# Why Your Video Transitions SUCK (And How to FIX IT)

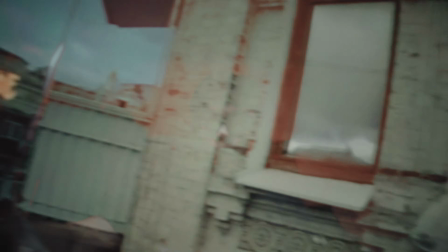[0:00]
So you're watching a video, and this crazy transition hits. You start thinking, why don't mine ever look like that?
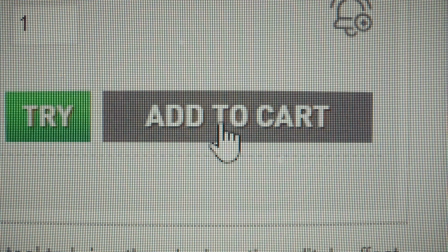[0:05]
You've watched all the tutorials, you've bought the fancy plugins, and you've even spent hours tweaking them, frame by frame.
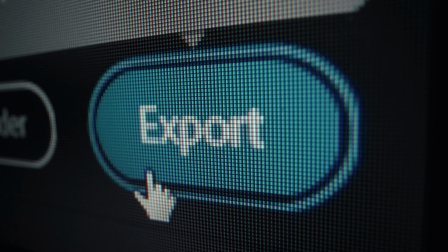[0:12]
But somehow, they still kind of suck. I've been there, and after breaking down what actually made my transitions better, it all came down to 3 simple changes, and the last one might surprise you.
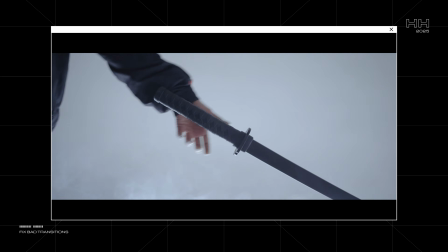[0:23]
It's not about the VFX or hopping on trends. Once you try these, I promise you'll see a difference in your work.
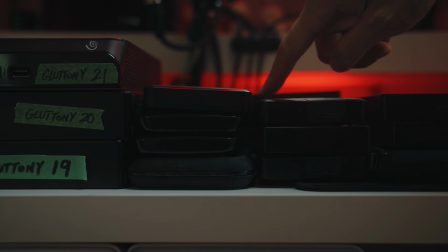Whenever my edits felt boring, I used to think cool transitions were the fix. And to be fair, sometimes they are. Depending on the type of video, throwing in something punchy can help keep attention. But here's where I went wrong.
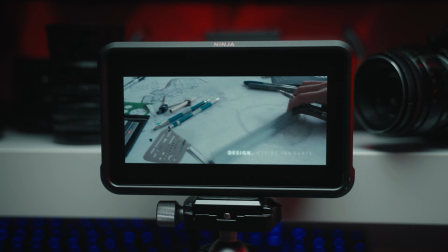[0:48]
I was using transitions as decoration. I would drop in a glitch, a whip pan, a film burn, just to make something look cool.
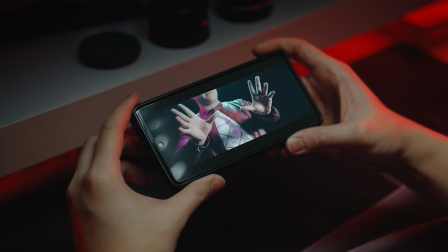[0:55]
There was no other reason, and it really showed. My work ended up looking shallow, and it looked amateur.
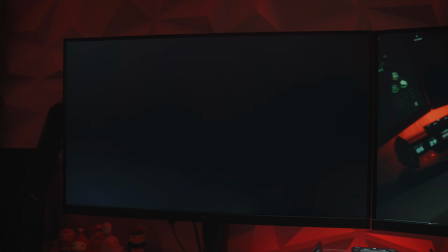[1:01]
The problem wasn't the transitions themselves, it was when I used them. For example, here is a sequence with a bunch of flashy transitions.
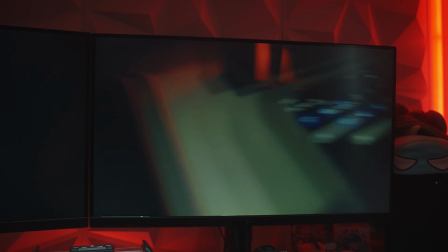[1:10]
And here's one that's simpler, but with more intention. Even though the second one was simpler, it felt more intentional.
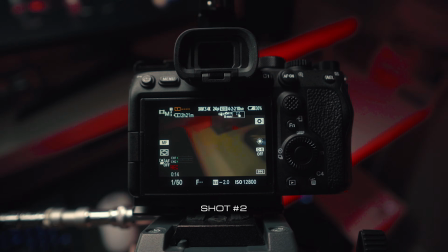[1:18]
The camera followed the direction of the transition instead of feeling slapped on. And that's the first fix. Stop using transitions as decoration and start using them with direction. Ask yourself, what is this transition trying to accomplish?
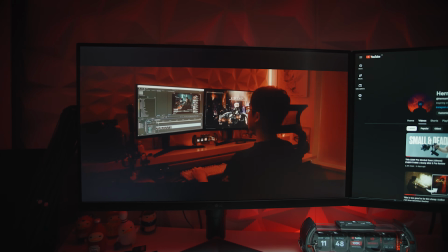[1:30]
Is this match cut just cool, or does it show time passing by? Is this VFX transition for fun, or is it for world building?
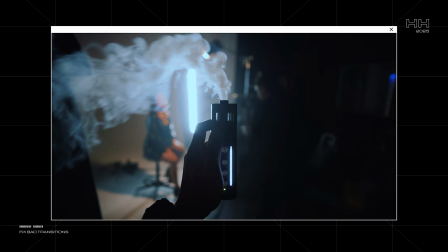[1:38]
Transitions act as glue for your visual storytelling, so once they're used with purpose, they'll feel way more pro and hit just the right way.
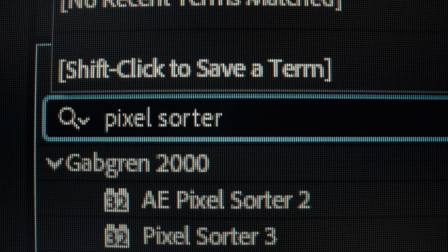[1:48]
I used to think the only way to make crazy transitions was to use crazy plugins.
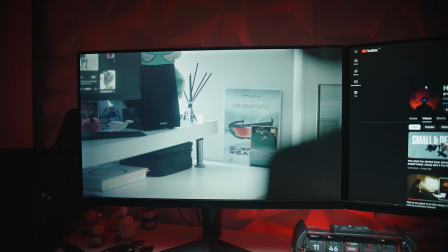[1:53]
Templates for camera pans, plugins for glitches, and high-quality overlays. I thought my edits would suck if I wasn't a master at VFX. Oh man, what a naive boy I was.
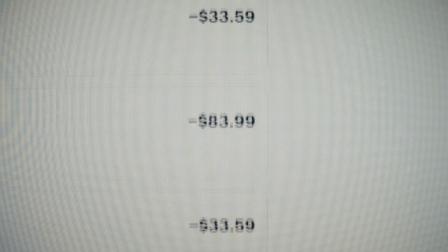[2:03]
After hundreds of tutorials, thousands of dollars wasted, I realized throwing on more effects just made my work feel emptier.
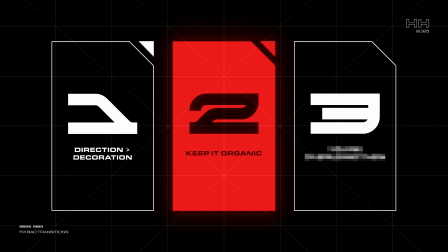[2:10]
If you feel the same way about your transitions, try to keep it organic. Instead of relying on digital transitions, use the motion of your camera to guide the transition.
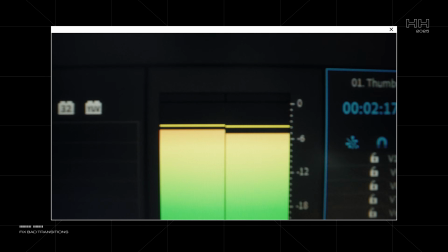[2:19]
Try pushing through something to move between scenes, or pulling out to reveal new information.
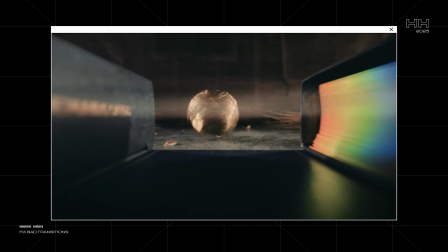[2:24]
These transitions have more weight because it doesn't feel like an afterthought. So some of you might know, I love using whip pans.
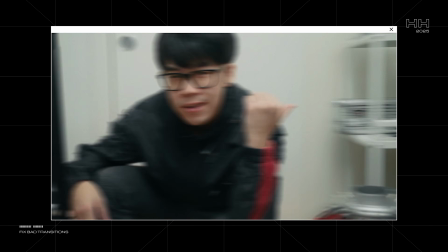[2:31]
It's probably the most reliable way of bringing energy to my edits without feeling like a cheap effect. But sometimes, I forget to shoot a whip pan, or I don't want to go and shoot extra footage.
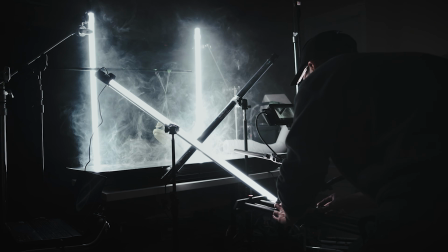[2:40]
So if you don't own a camera, or you're not confident in your cinematography, there is still a solution.
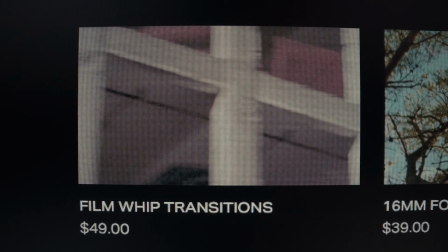[2:46]
That's why I'm really excited about Happy Editing sponsoring this video. I've been using their film whip transitions lately, and I'm surprised there aren't many packs like this on the market.
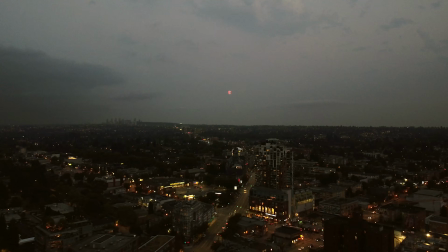[2:54]
They're real whip pans captured in 16mm film, which means instead of another boring digital swipe,
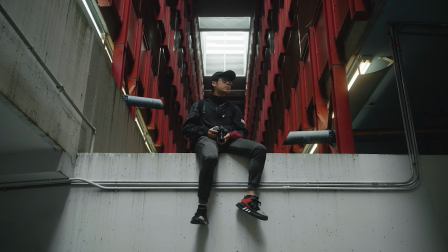[3:00]
you get motion with real grain, texture, and character. Here's what a typical transition looks like from a digital transition pack.
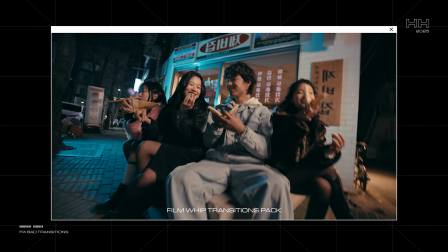[3:07]
Now here's one with a film whip transition pack. Just drag and drop any of the clips onto your timeline, and you're done.
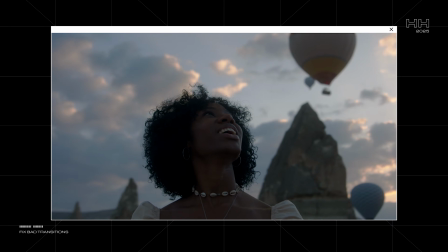[3:15]
It's shot in a bunch of different locations, so whether you're editing travel vlogs, music videos, or client work, you'll find something that fits.
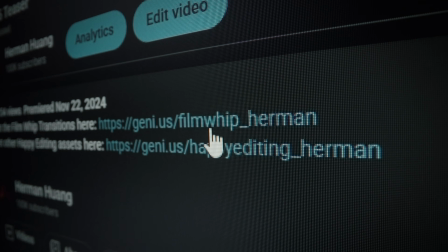[3:22]
Check it out with the link below, and thanks again Happy Editing for sponsoring this video.
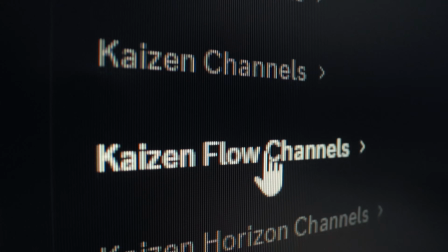[3:26]
Also, I've just launched a community and membership for creators who are serious about growing in their craft, so thank you to this month's members in supporting the channel.
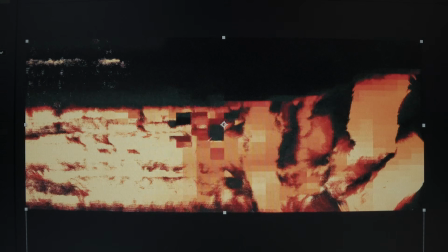[3:36]
Learning a new transition is exciting. I get caught up in it all the time, and before I know it, I'm trying to use it in every video. But too much of a good thing can be bad. So, no surprise here, but I love watching sick transitions, but too many, and it starts feeling like the worst roller coaster of my life.
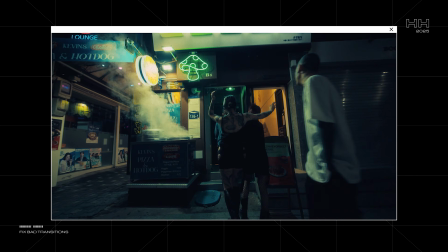[3:52]
Ironically, when every shot has a crazy transition, none of them stand out. You don't give it room to shine.
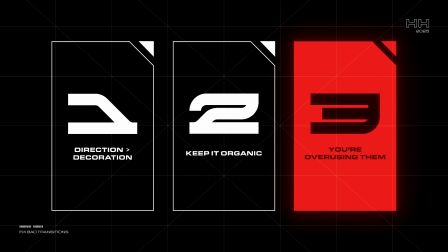[3:58]
So the problem might not be that your transition sucks. It might just be that you didn't need it in the first place. Just like in the first tip, ask yourself why it's even there.